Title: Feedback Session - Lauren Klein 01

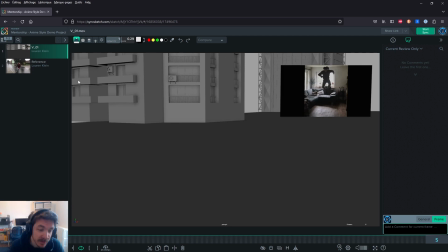(0:04)
Hi, Lauren, and welcome to your first feedback session. Um, this is looking cool. So I read your email about not having animated the face and your question about the run.
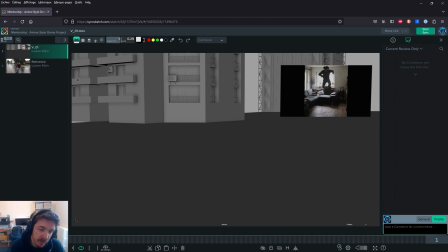(0:19)
We're going to look at that in detail. I think it's a cool idea.
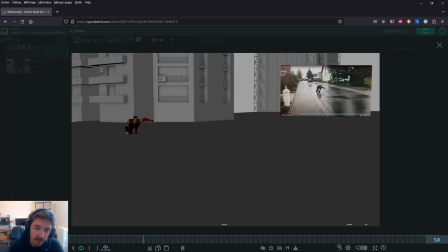(0:24)
I like the idea of like, let's play it once, of that run and then a big punch, and the guy just get punched out into oblivion.
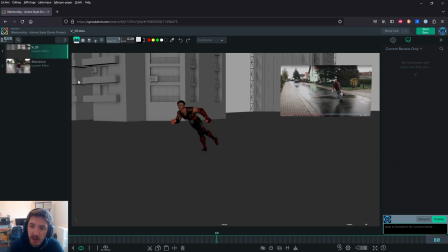(0:40)
You have some cool ref here. I do have some questions about that run.
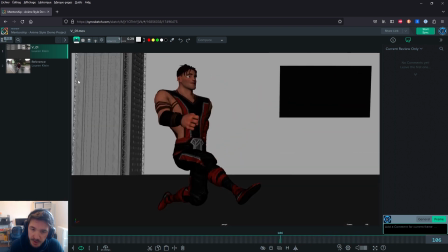(0:47)
We're going to get into that. And then, of course, yeah, the transition needs to be ironed out here.
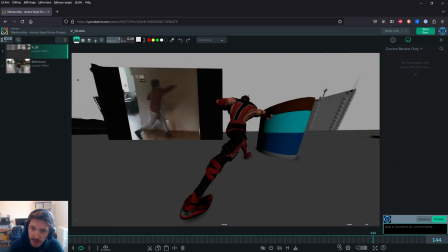(0:54)
I like that punch. I like this angle a lot. I think it's pretty cool.
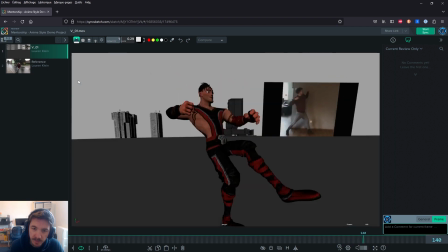(0:58)
I don't know if you're changing the camera. It feels like you are. Oh, yeah, I can see it now.
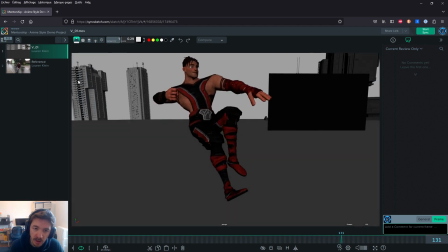(1:02)
You're changing the focal at this moment because everything's starting to shrink.
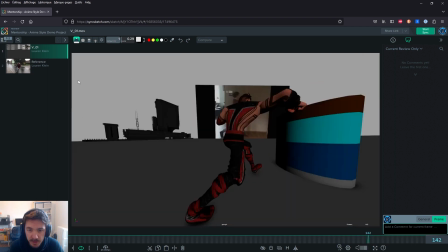(1:08)
So we need to find a solution to this because I do like this angle.
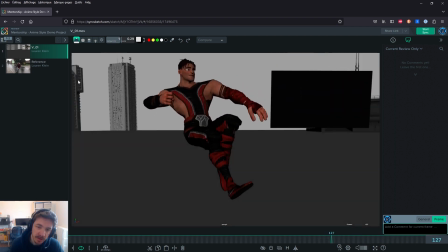(1:13)
So we'll see if we can find a solution to that because yeah, that camera change is kind of like jarring at the moment.
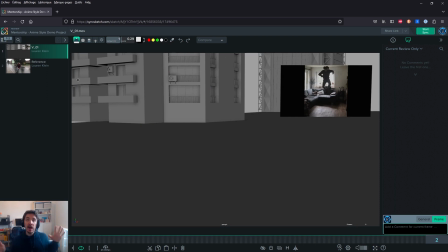(1:22)
Let's see. So I'll start with more general notes. This is still early, so I'm not gonna like go into very amazing details about the animation.
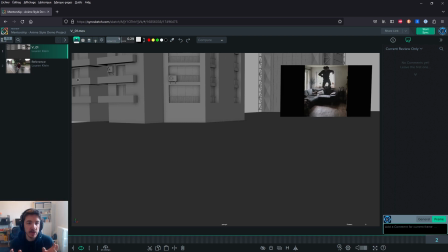(1:37)
But I want to talk about ideas, and I want to talk about more in general.
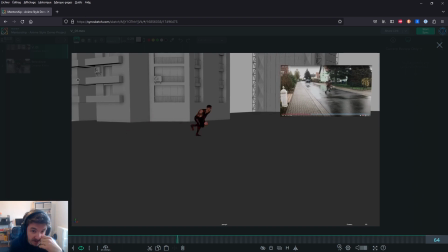(1:43)
So in general, so we have this guy, and he's running and then punching this other guy
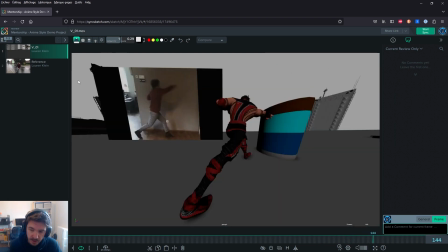(1:52)
because you said you would like it to be a guy at the end to this building.
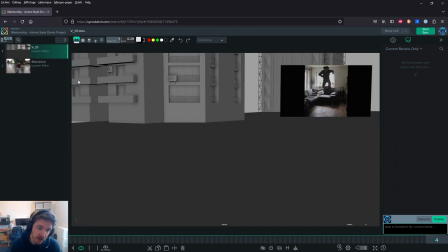(1:57)
So two things. We need to ask ourselves the questions. Why, what, who, when, those kind of things, every time we animate a shot. So what is this guy? Well, who, sorry, is this guy?
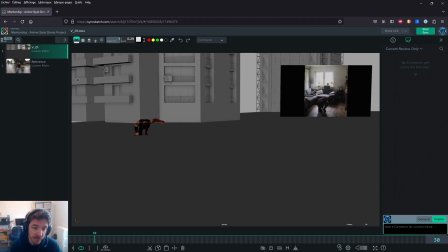(2:15)
What he's gonna run and punch that other guy. The question I need to have more answers to is why. So why is he running an S curve instead of, like,
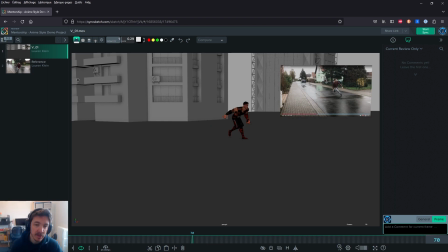(2:28)
I know it's like a style thing that anime does, but that feels like a massive S curve. Even your S curve in your reference is like this. His is kind of like it's even going off screen.
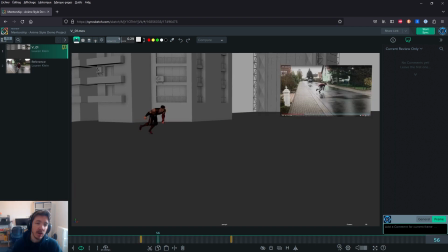(2:44)
So that's kind of like the S curve. I think it's too much because it makes it look like he's on purpose slowing down.
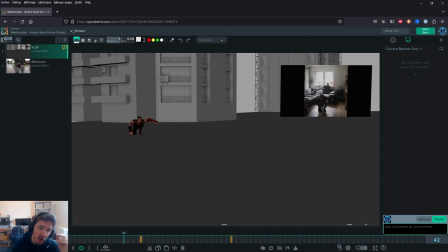(2:53)
Where if you think about what his goal is at this moment when he lifts his head, it's like I see this dude and I'm gonna punch him.
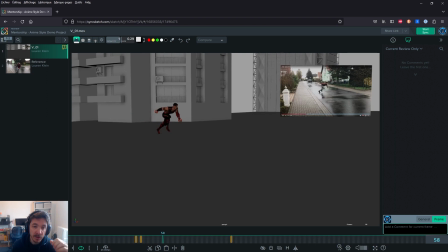(3:03)
And so when you think that, you're like, I'm gonna run as fast as I can to that guy and punch him. And when you see him go this thing with no real obstacle, it makes it look like he's like, maybe I'll take a detour before and then I'll go punch him.
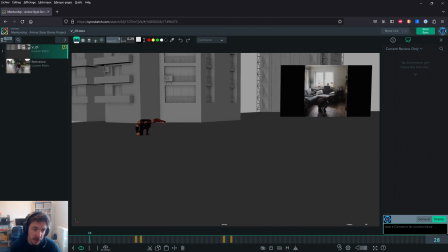(3:22)
So my first note would be after he sees, so maybe one idea would be to have,
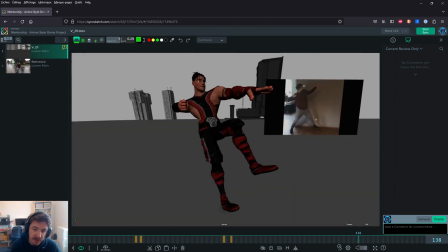(3:36)
because there's another thing that I want to say is that we have this guy being punched at the end, but we don't know where he comes from.
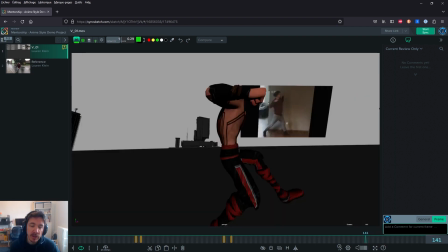(3:43)
We don't know who he is. We don't know why he's being punched. I mean, we don't need to know everything right off the bat, but we need to kind of like see him before.
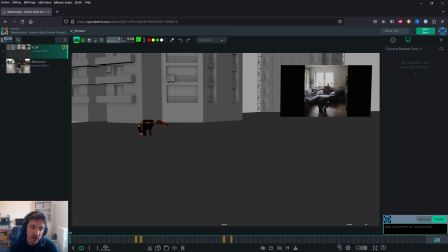(3:51)
So maybe this guy falls, and maybe right from the beginning, we get someone here. Sorry for my terrible drawings.
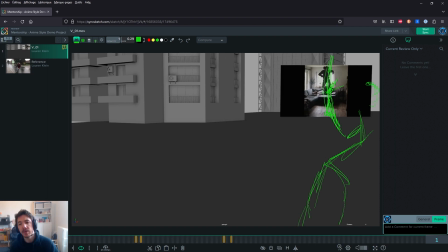(4:15)
Maybe we get someone here over the shoulder, even bigger than this if you want. Maybe it could be like just the head. Yeah, it probably works as well.
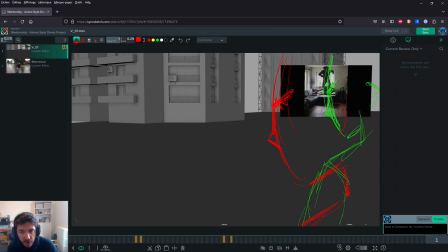(4:31)
Right off the bat. That way we know there's someone here. It could be a shadow. It doesn't need to be lit or anything. And then this guy comes in and he looks at him. He clocks the guy. And he's like, I'm going to punch that guy.
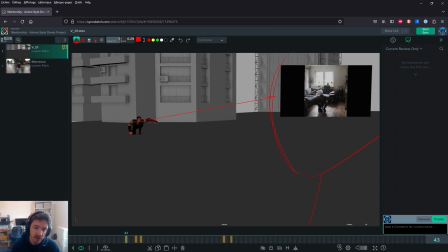(4:46)
And then before he leaves, before he starts running, this other dude here gets off screen this way. So now we have introduced the main characters, the two characters. Then this guy
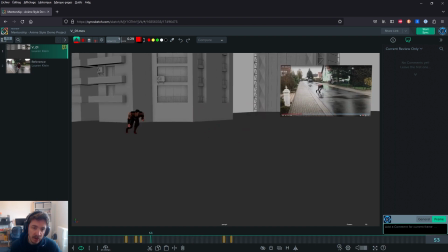(5:03)
runs after him, I think he should be, if you still want the S curve, it's fine. I would make it way smaller, so that way you still get the style you want, and it would be closer to your reference anyway.
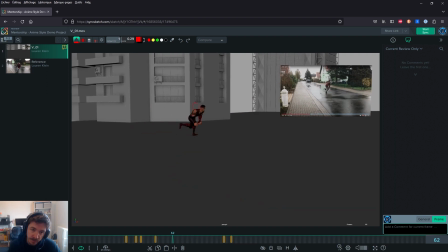(5:20)
So you would have him bang that way, and then kind of like run that way. Wait, sorry.
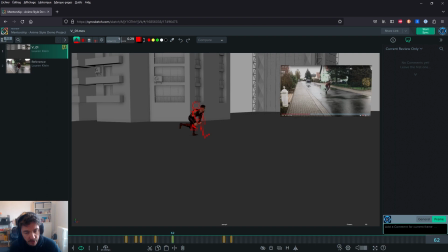(5:32)
This is just an indication. It's not an actual pose you will have. Let me see where my ghost is.
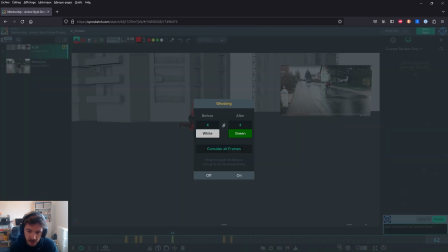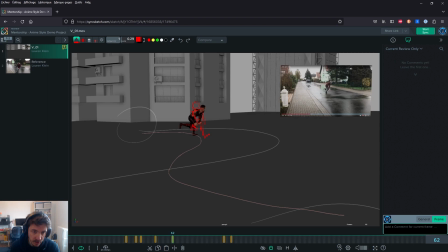(5:47)
More? There we go. So you'll have him here, and then here will be. I'm just drawing all the frames in one frame, but
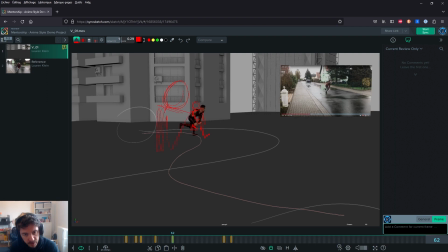and then here it starts running this way.
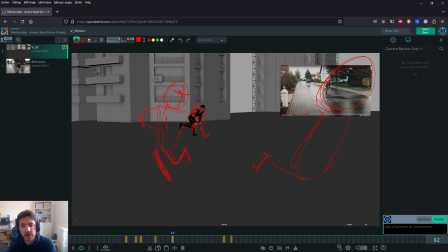(6:21)
So one thing is, so I would say, wait, let me just put back my path. So that would be kind of like the idea of the path, and even that is pretty sharp, to be honest.
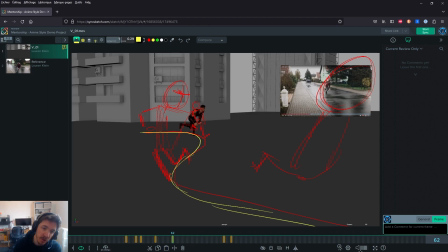(6:39)
It could use even smoother. I mean, I know you want that path, so that's why I'm drawing it. I think because it's for a style you want to do, but I think maybe a simpler thing of, if that were me, I would go this,
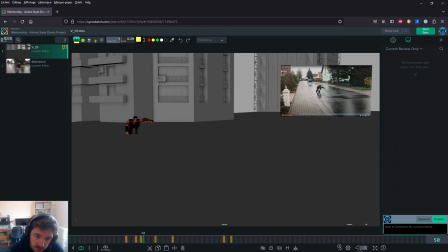(6:58)
and then I go a simple run, maybe with a tiny variation that way. But I'll go like this, and then this, and then this, rather than a too complicated path.
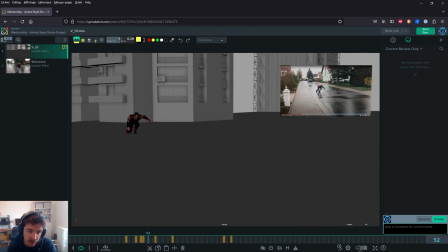(7:16)
But I do get why you want to do it. It's because you want that anime kind of funny run, like, well, not funny, but like special run they do. So in that case, try this one, like this path. See how it works.
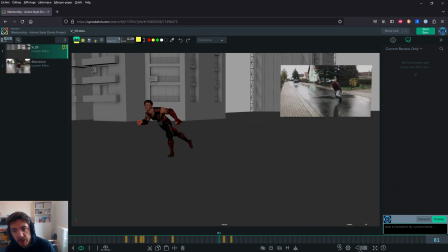(7:31)
It will be closer to your ref. Make sure when you do this that his head is always toward the guy, because if not, it really makes him look like he's aiming at something else.
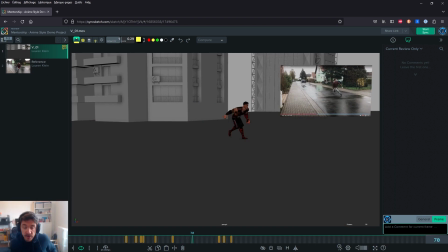(7:49)
So make sure he's always looking to where the guy is, the guy he wants to punch. Sorry, drinking tea.
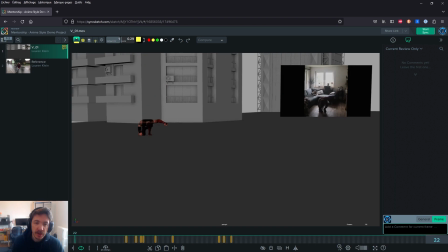(8:03)
Always stay hydrated. So that's the main things for now.
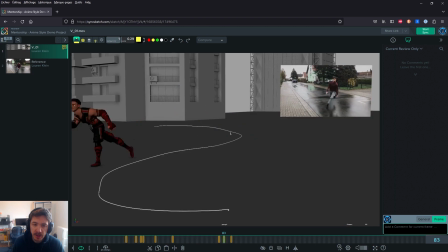(8:08)
Like the first things that come to mind for me is giving meaning to your actions.